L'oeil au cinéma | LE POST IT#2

Un soir, je suis tombé sur ce tableau.
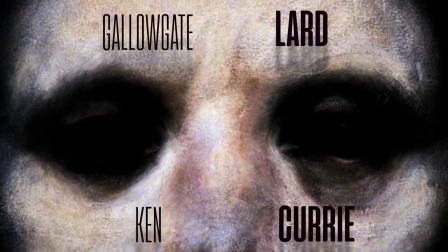0:14 Gallowgate Lard de Ken Curry. Un artiste spécialisé dans la représentation liée aux classes sociales.
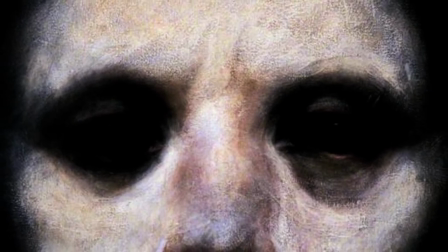0:21 Et il a présenté cette œuvre comme une lutte pour la survie.
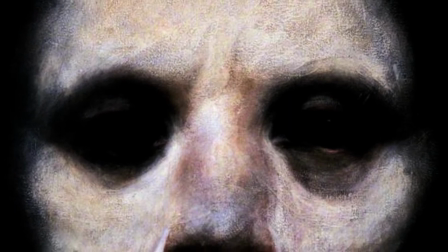0:24 Il faut savoir que Curry a étudié le cinéma, ce qui confère à ses tableaux une touche de cinématographie,
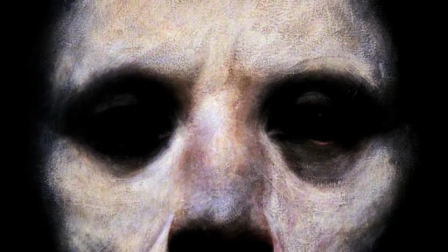0:31 un réalisme dans la couleur, dans les formes, et dans la manière dont il pourrait être inséré dans une image animée.
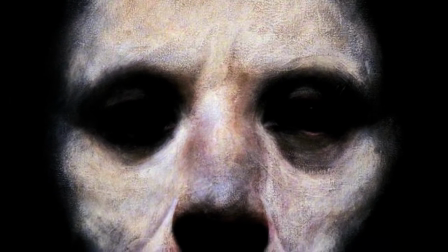0:37 Ce tableau m'a habité pendant plusieurs jours. Je le trouvais étrange, effrayant, mais sans trop savoir pourquoi.
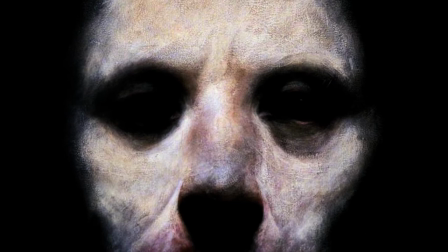0:44 Puis j'ai réalisé que ce qui rendait cette œuvre aussi malsaine, c'était l'absence du regard.
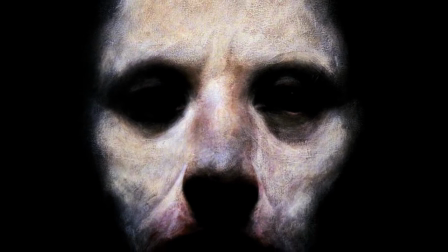0:51 Mais une absence qui n'est pas totale. On sent qu'un millimètre de lumière en plus illuminerait les yeux de ce personnage,
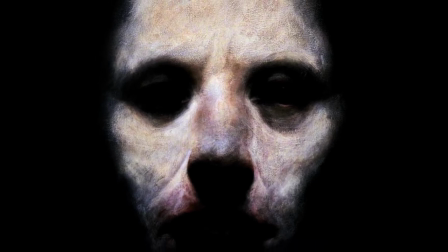0:58 que l'on pourrait accéder à son identité en l'espace d'un instant, et que pourtant, ça nous est impossible.
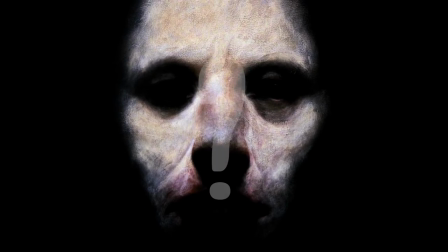1:04 Le tableau prend ses sources dans une des problématiques les plus saisissantes du cinéma pour moi.
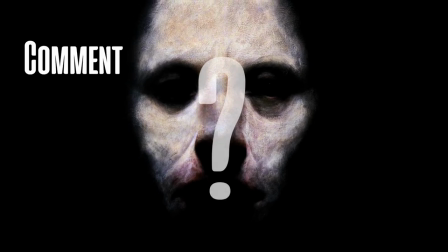1:10 Comment filmer les yeux?
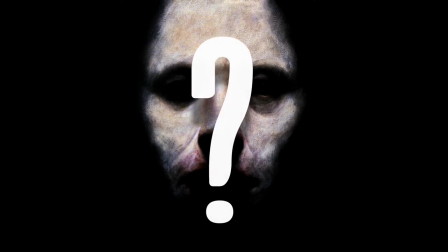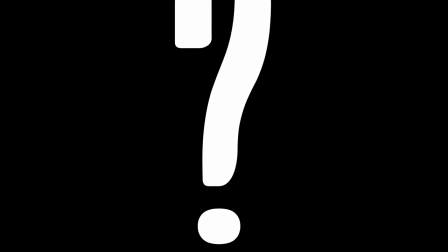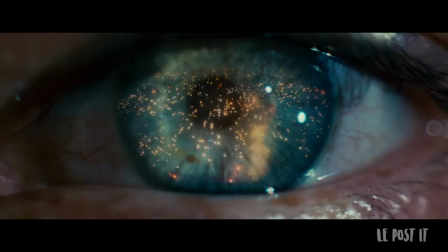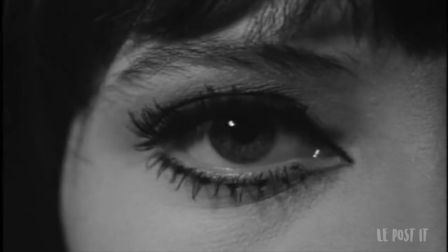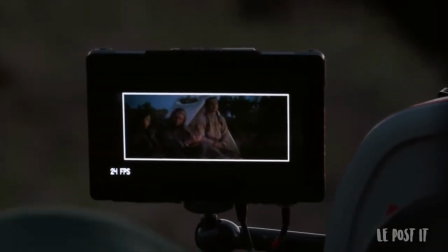1:36 Un réalisateur dispose de beaucoup de valeurs de plan pour mettre à l'image son projet artistique.
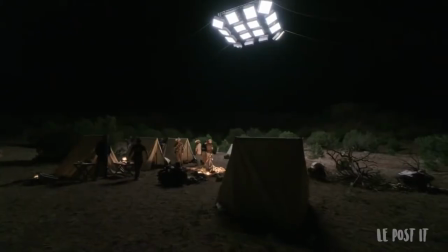1:41 Parmi elles, certaines nous sont totalement accessibles dans nos expériences quotidiennes,
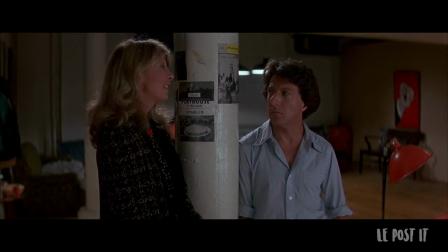1:45 comme le plan large ou le plan poitrine, et d'autres relèvent d'un point de vue qui n'est pas humain, comme le plan zénithal.
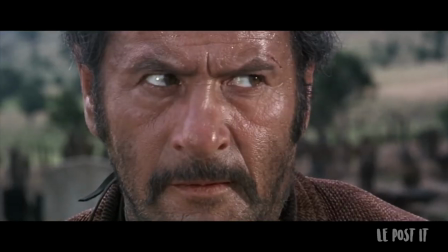1:50 Et puis il y a le très gros plan, qui signifie immédiatement une certaine intimité, intimité que nous partageons dans la vraie vie avec très peu de personnes.
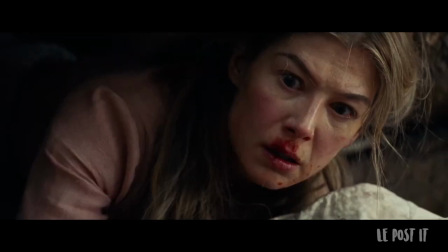1:58 Si bien que nous mettre face à face avec les yeux d'un personnage est un acte extrêmement fort et profondément engageant pour le spectateur.
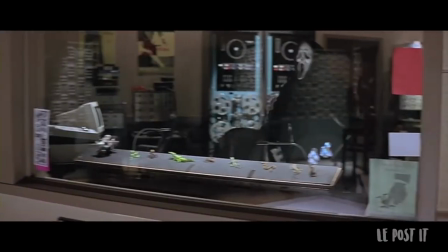2:05 Il faut dire que le regard dit beaucoup d'un personnage. Des yeux masqués le rendront suspect et inquiétant.
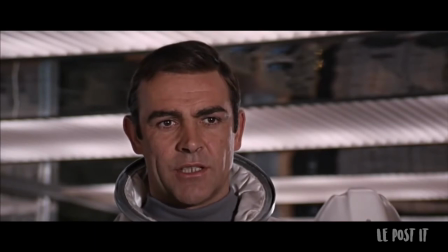2:11 Un œil blessé lui attribuera un passé corrompu et violent, et nous associerons rapidement ce personnage à une menace.
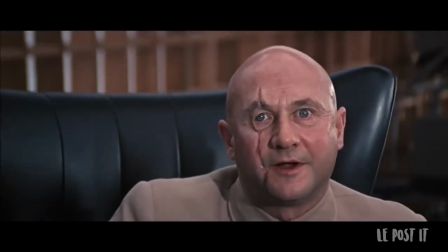2:17 You only live twice, Mr. Bond.
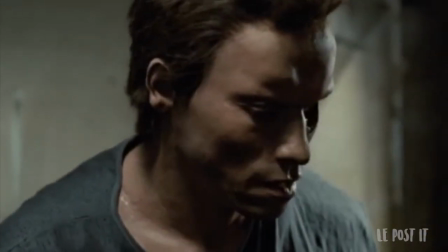2:19 Si l'œil n'est qu'un laser, une lumière artificielle, nous comprendrons instantanément que devant nous se tient une intelligence qui n'est pas humaine.
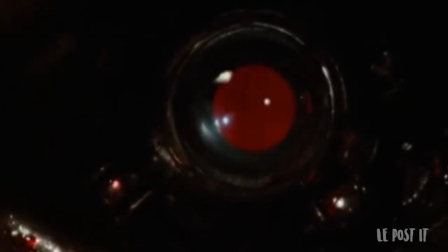2:27 Vous constaterez d'ailleurs que l'élément le plus emblématique de la figure du robot au cinéma est très souvent son œil rouge et profondément autre.
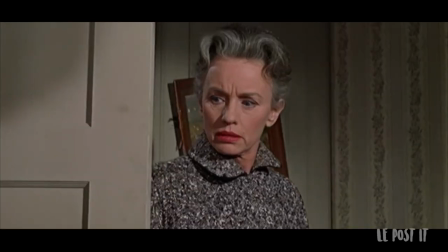2:36 Si l'on va encore plus loin, montrer un personnage sans ses yeux est glaçant parce qu'on se rend compte à quel point il a perdu son humanité.
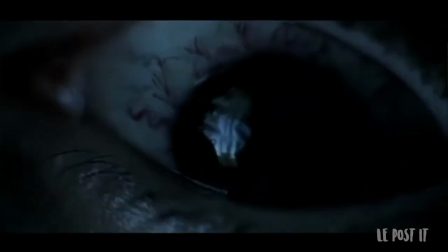2:46 Il faut dire que l'œil et ce qui définit notre identité, et nous amener si près de lui est une expérience inconfortable.
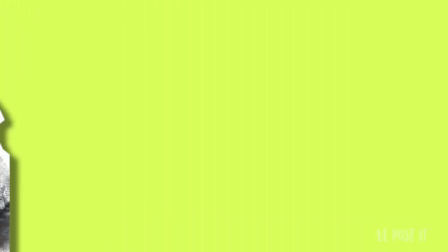2:53 En 1901, le Britannique James Williamson réalise The Big Swallow.
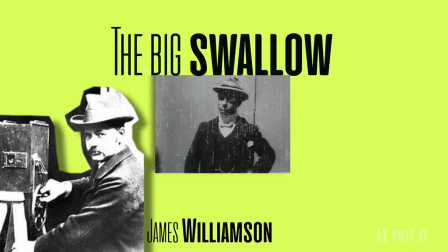2:59 Le concept est simple, un homme s'approche de la caméra, sans jamais s'arrêter.
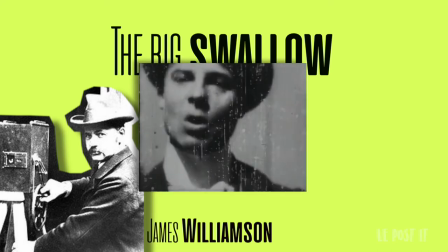3:04 À l'époque dans la salle, tout le monde pense que l'intention du metteur en scène est de donner l'illusion que la salle a été avalée par le personnage.
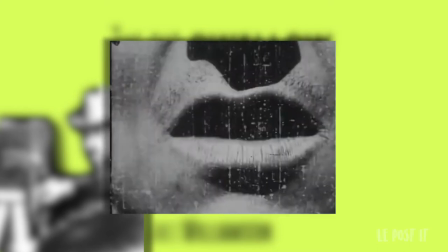3:12 En réalité, on découvre que ce qu'il avait avalé tout entier, c'était le caméraman.
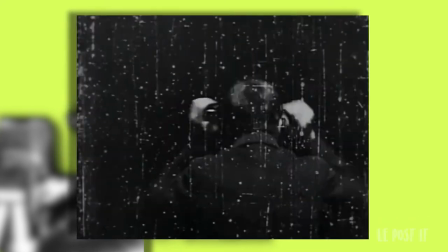3:18 En plus de mettre à l'écran le premier très gros plan de l'histoire, le film forme donc le spectateur à l'essence voyeuriste du cinéma.
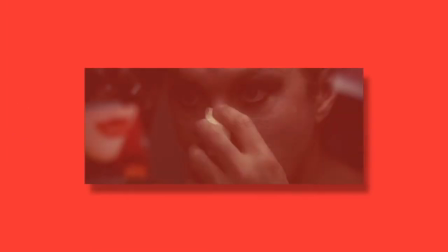3:26 En nous confrontant à ses yeux, le réalisateur nous donne la sensibilité du personnage dans son entièreté. Les yeux sont la porte du monde vers l'âme du personnage. Ils connotent autant le passé que l'expérience du présent, que les projets futurs.
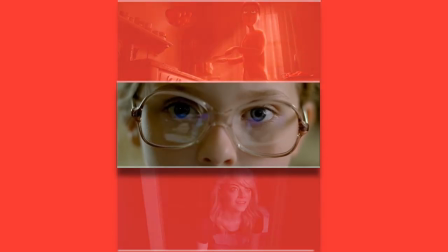3:41 Prenons par exemple le plan d'ouverture de Little Miss Sunshine. Des yeux innocents, attentifs, et des lunettes imposantes.
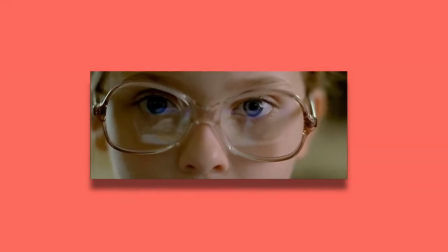3:49 Voilà tout ce qui nous est montré à l'image. Zoé contemple le concours de beauté, elle veut faire partie de ce monde qu'elle admire.
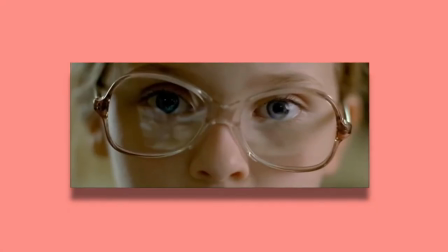3:55 Les barrières sont considérables et seront dures à franchir, comme le montre ce vert correcteur.
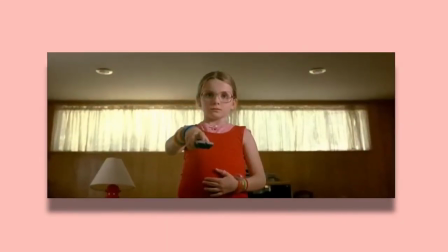3:59 Mais ses yeux pleins d'espoir affichent sa détermination. Le choix fort de nous amener au plus près d'elle, dès le début du film,
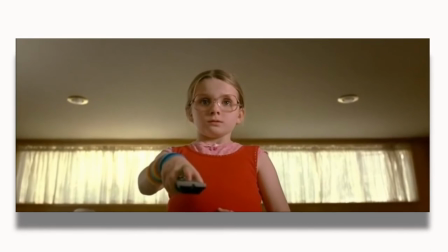4:06 nous pousse à suivre ses objectifs et à comprendre les convictions de cette petite fille, même si elles sont parfois incomprises par son entourage plus ou moins proche.